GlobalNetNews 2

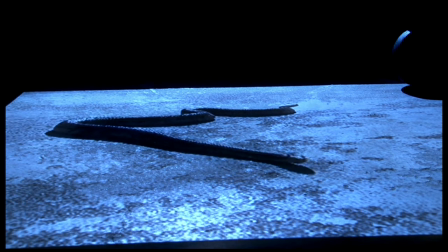8:19 Is that part of with the lighting, how you lit the shot when you actually filmed it or created it?
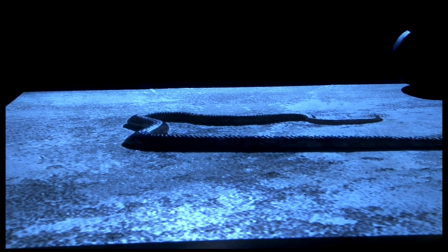8:23 Yes, the shadow,
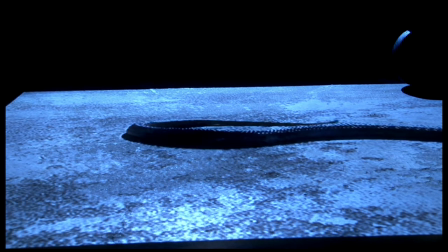8:25 we always use shadows for virtual 3D because the shadow that you see under the creature really makes it look like it's there.
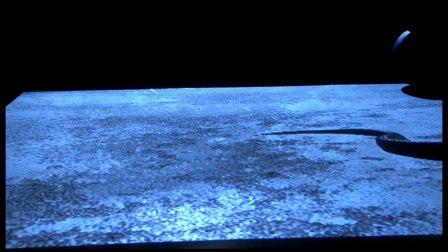8:33 And even though I filmed it myself and I know it's not there, I can't see a flat object.
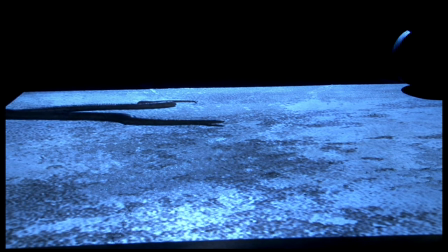8:39 I still see a real snake, and so it really does work. Now I'm noticing one thing with the image too.
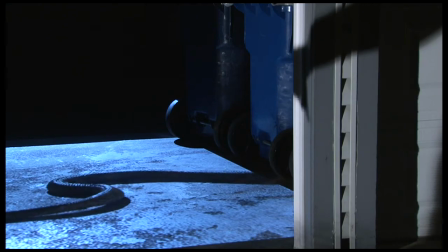8:46 It's disappearing as it goes off of the main surface. So we're watching the snake literally disappear as it crawls off camera underneath the garbage cans.
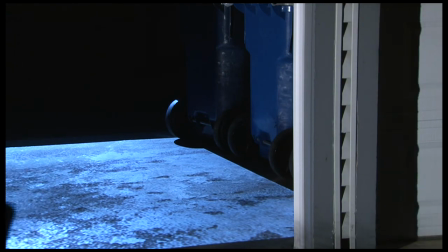8:55 Was that something that you visualized when you designed this image, or was that kind of something that happened as you created it, or?
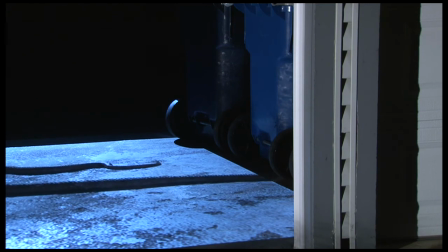9:01 Because it was a real snake, eventually it's going to leave the picture area. And so to give the users of this some way to deal with the fact that it crawls out of the projected image, we found that by putting a line of trash cans there that have large wheels and spaces underneath it to make a shadow.
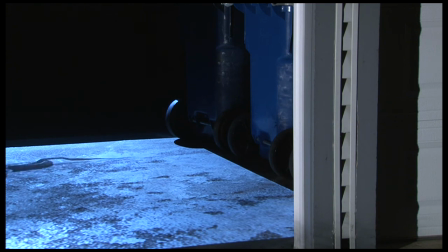9:21 It looks like it's the shadow of the light in the room that's going down,
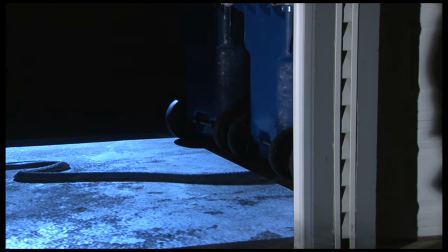9:26 and it's not illuminating the other side of the trash cans because they're in the darkness.
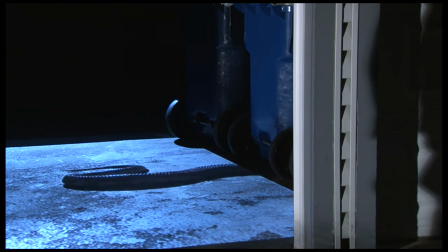9:31 And so that gives a place for the snake to appear to disappear into, and it works quite well.
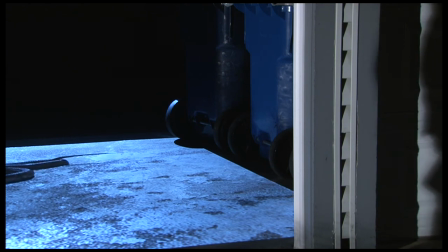9:37 You can use a bunch of cardboard boxes, you can use a variety of different things, but garbage cans work great. I've heard the term virtual 3D. Is that something we're talking about here, and how would that compared to, like, say, what I would call a normal video image?
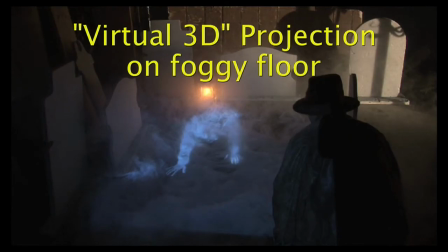9:53 Right. Well, virtual 3D is the, I coined the term, so it's my own term. But what virtual 3D is, in my own mind and my own creation, is specifically video for horizontal surfaces.
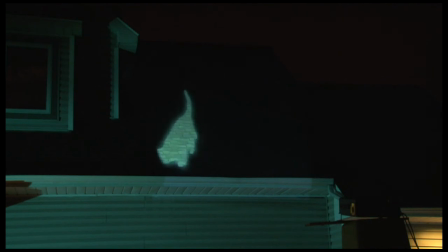10:08 So it's video projection effects for horizontal surfaces, such as the snake.
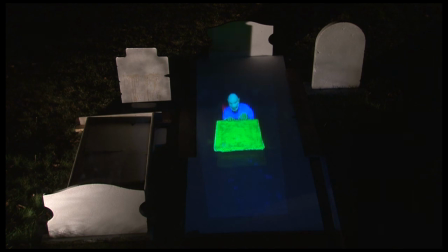10:12 And also this grave ghoul that apparently crawls out of the hole in the ground, moves the gravestone out of the way, crawls out and across the ground. Virtual 3D is the impression of 3D on a flat surface. And so that could be a giant creature crawling on a full-size pond or lake,
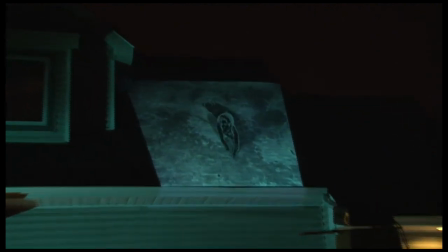10:36 or on a field, or on a large cement floor area, or also on the ceiling.
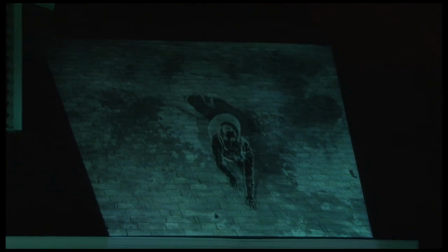10:42 That out.